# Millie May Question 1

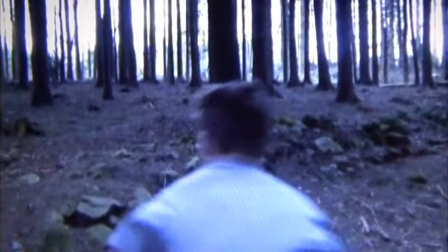We used the words "the best-selling novel"
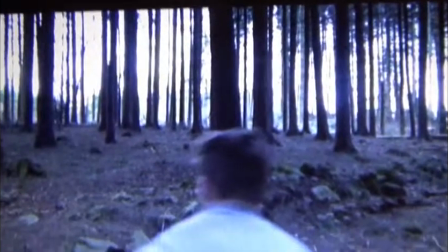as our target audience was people who had been watching the
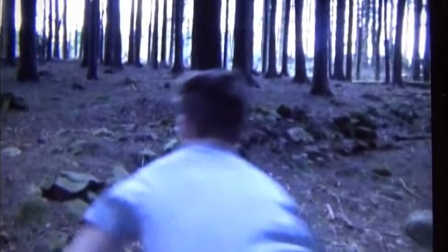films after they'd read the books and had been big fans, so we wanted to already have attracted a following.
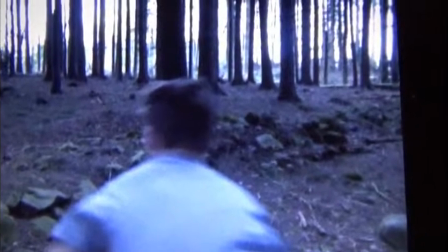The fact that it was already a book as well means that it's already pretty successful and it would entice more people to see the film, knowing that.
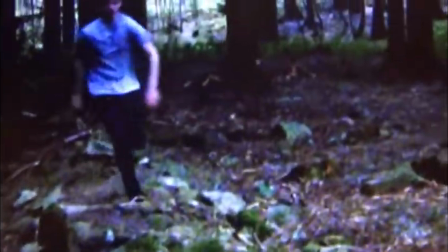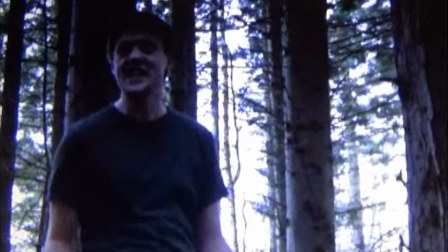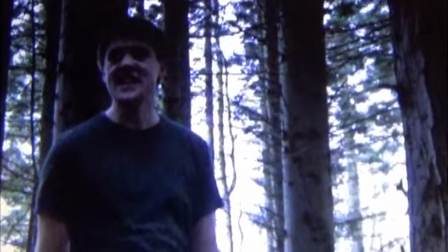Our location for the
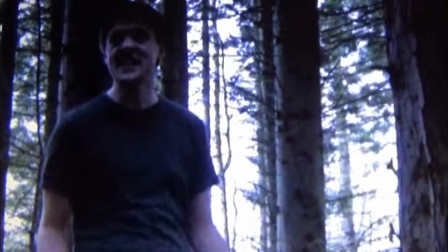situation they're in is very similar to the Hunger Games, where they're put in a forest and left to defend for themselves.
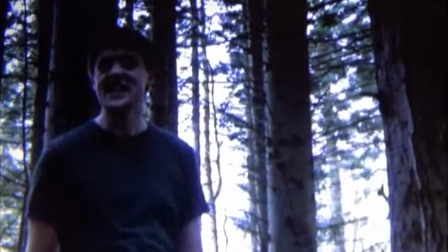We chose to do it this way as we wanted it to have a clear natural instinct for survival throughout the trailer.
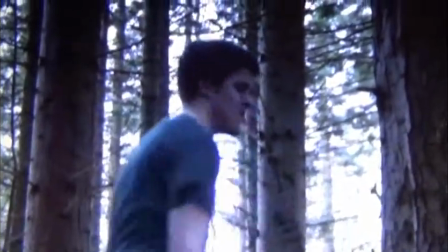Find her! We need to go.
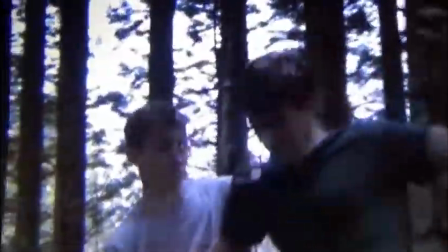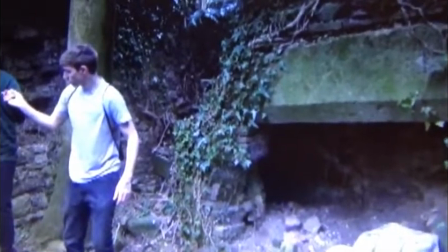The trailer soundtrack begins to pick up here, which is something that happened in many of the trailers that we watched.
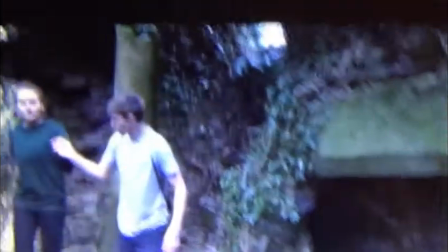This helped to begin the tenseness of this trailer and to create more of an atmosphere.
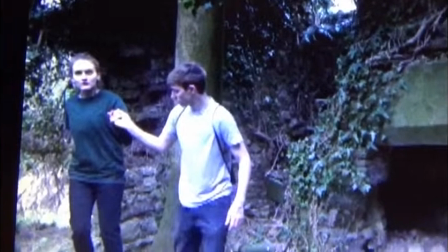The fight scene that you just watched, I feel, is very stereotypical
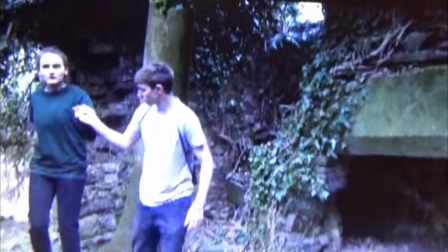and reflects the masculinity of the two characters.
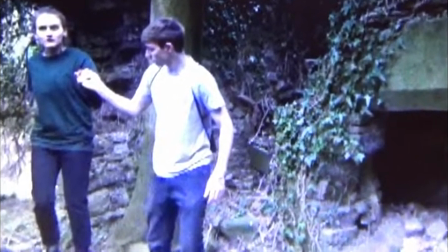It's also clear to see that they're fighting over the female character, and perhaps she is the love interest.
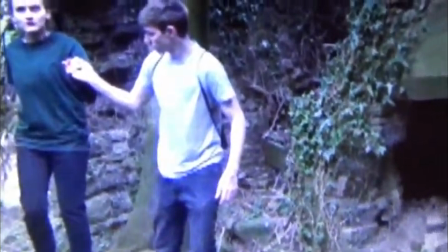This fight scene we mimicked from The Maze Runner, when two boys fight, and we felt it represents youth and strength and
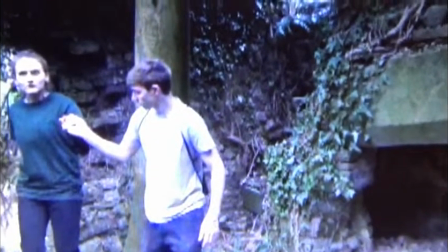is something boys can relate to.
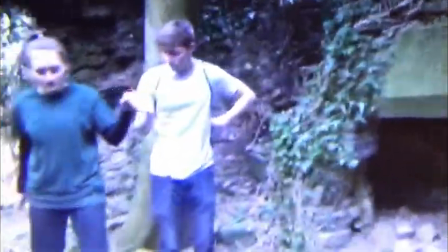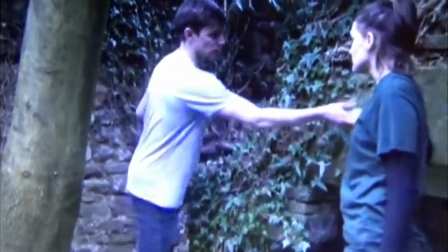It's okay.
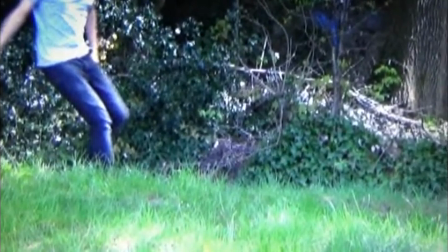Our location there, we felt, was a stereotype and showed natural isolation within the trailer.
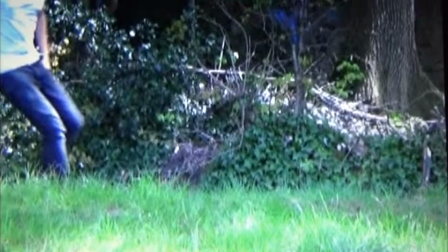Although they're out in the wilderness, they've still managed to find
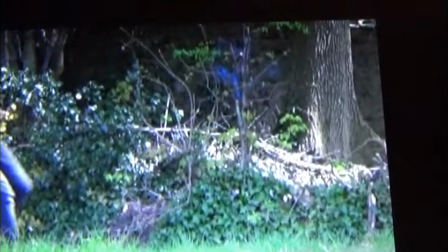shelter and shows their skills in that sense, and we wanted that to come across.
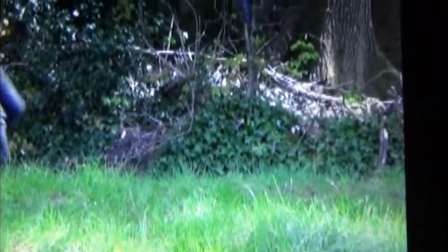It's similar to The Maze Runner, but also The Hunger Games, when they find a cave to spend the night in after one of them gets injured.
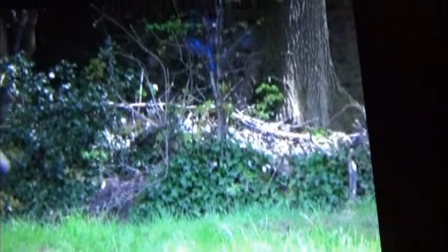We wanted to show their skills and how smart they are to find shelter and set up camp,
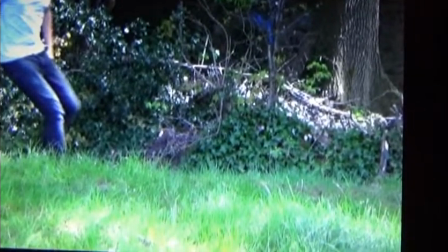but at the same time still be very instinctive.
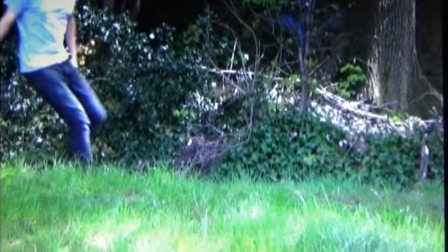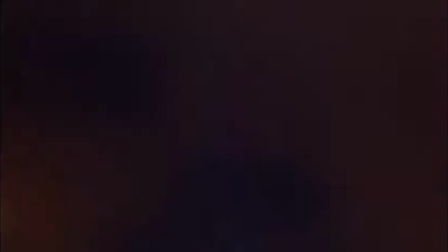She's all I've got left now. They will end up killing each other.
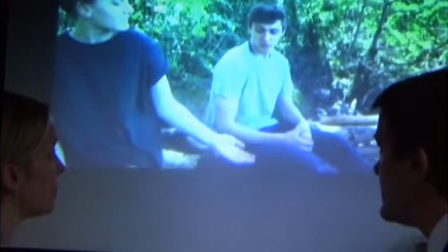They always do.
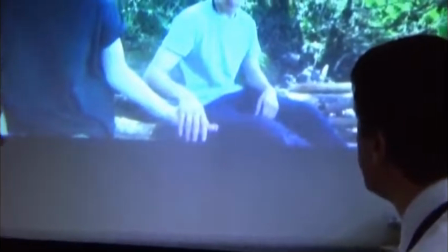We use this exposition
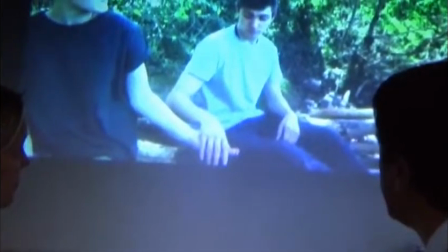so that the audience could get the idea of the fact that these two are being watched.
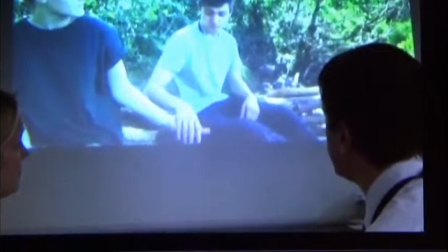So we cut in from the clip into the same clip so we could see that they were monitoring them throughout the whole process.
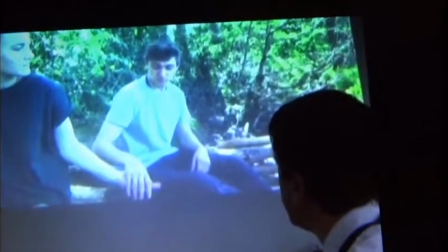This is similar to The Hunger Games, where they monitor them in the games and pretty much are trying to predict their every move.
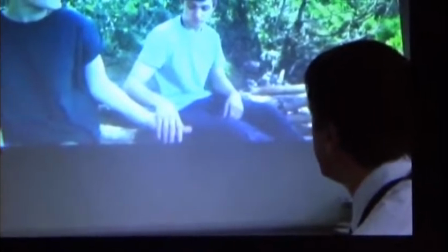Here, they think they know the situation they're dealing with, but
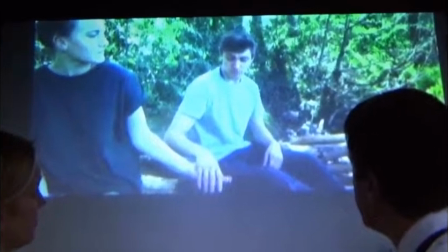they're actually not, and they're getting it quite wrong,
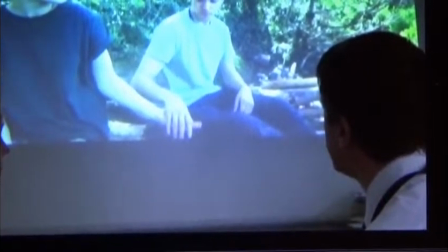which I suppose helps the connotations of the word defiant and why the movie is called Defiance.